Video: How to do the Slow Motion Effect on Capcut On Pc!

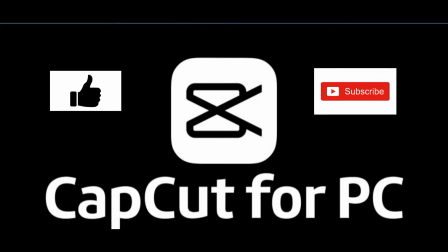Hello guys, welcome back to my channel. It's Mr. Ezekiel here, and today we are going to learn how to do these type of edits, so stay tuned in.
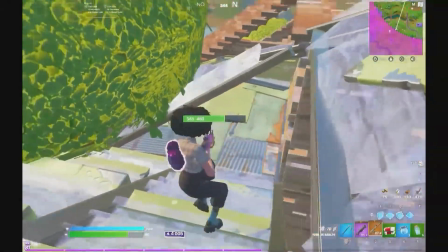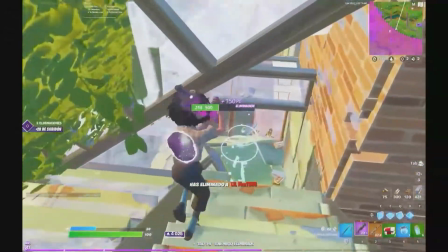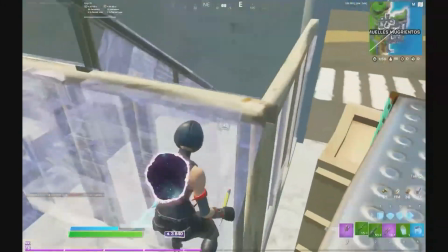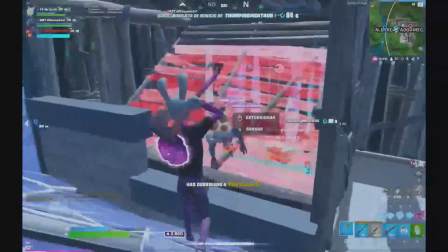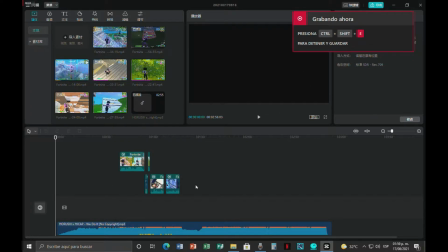Okay, so now that we are where everything takes place, all of the magic, I just want to say that first, what I always do is check the track and, you know, you got to start and see the intro and the ending. And for all type of clips or videos,
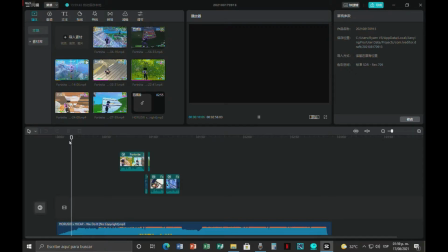I usually use trap music where the bass and the kick is really strong. But, you know, you can't really use like these openings, even if they are really cool, or the build-ups, because you would take too much time.
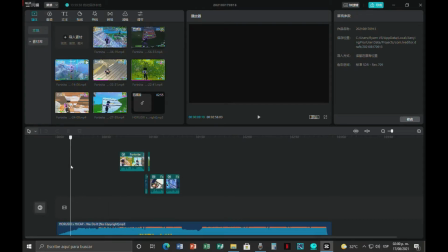And nowadays what you want to do is attract your viewers' attention, the people, your audience that are watching your videos. You don't want to make them wait so much. So I usually just grab a little bit of the build-up and the first kick, boom, that's where you're gonna line up your first video.
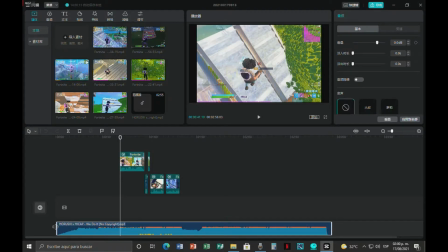Okay, so first things first, I'm just gonna cut this part,
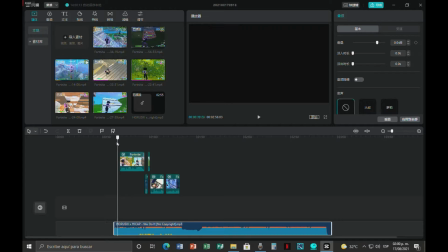this little bit part of the song, because I don't want all of that.
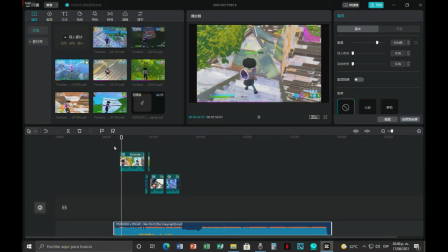I don't want to make people wait. And we're gonna line up the video as a character first shot and the audio's first kick. Another thing I want to comment is that I slowed it right there.
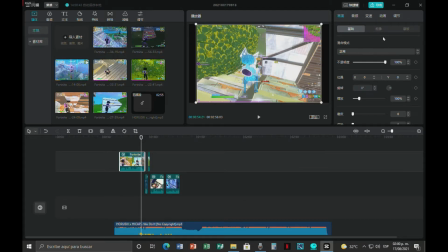I slowed it a little bit, so it could have a more strong effect and be a little more appealing to the eye. And I'm gonna show you guys how to do it here in CapCut. Okay guys, so once you guys are in these options,
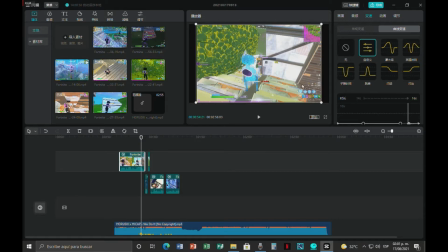all you have to do is click on this tab and next on this box, because this is the personalized timing settings.
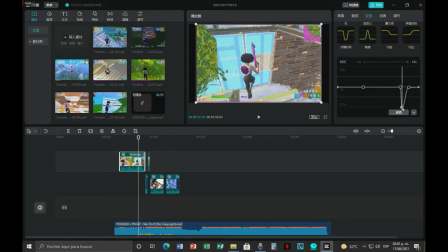And you guys gotta scroll down. I have three little dots here, and that's really all this process. It's not really that difficult, but I think I'm going to, I'm gonna reset it so you guys can see how it's done.
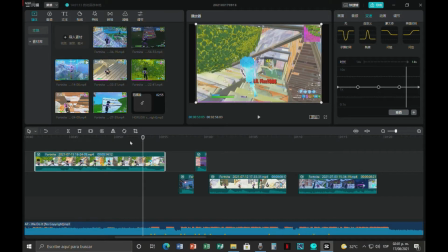So first thing you guys wanna do is see where the shot is gonna line up with the first kick of the song. And the moment you guys find that, you add a little spot and add another one right before it and another one right after it. This is gonna help us control the time.
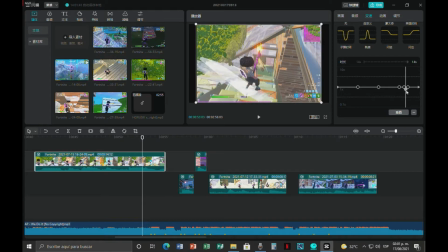So when we hit the opponent, we're gonna drop that little ball all the way down, which means it's gonna slow down.
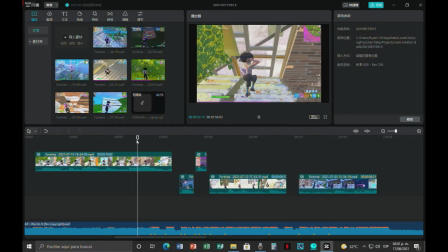And we're gonna drag it to the other one to the right, so that effect doesn't end so fast and it looks something like this.
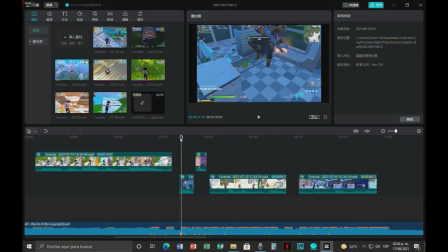And as it's lined up with your song, it's gonna look and be appealing to the eye.
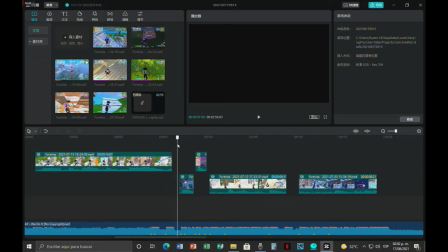Another thing I wanna say before I move on, guys,
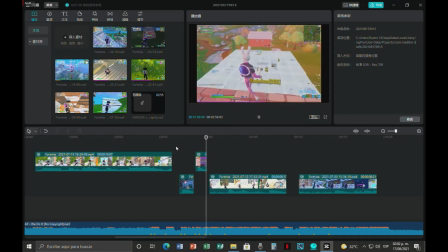is that these gaps are something like, I use it for transition, really. It went with the song and I was just like, okay, I'm just gonna leave it like that, because you know, like they say, keep it simple and it looks way better.
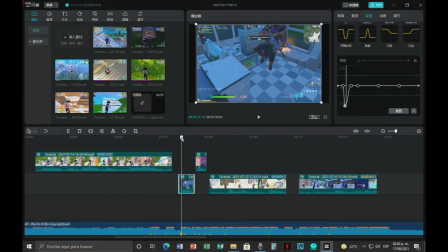And that is so true in editing and in music production. Keeping it simple is gonna be a wow.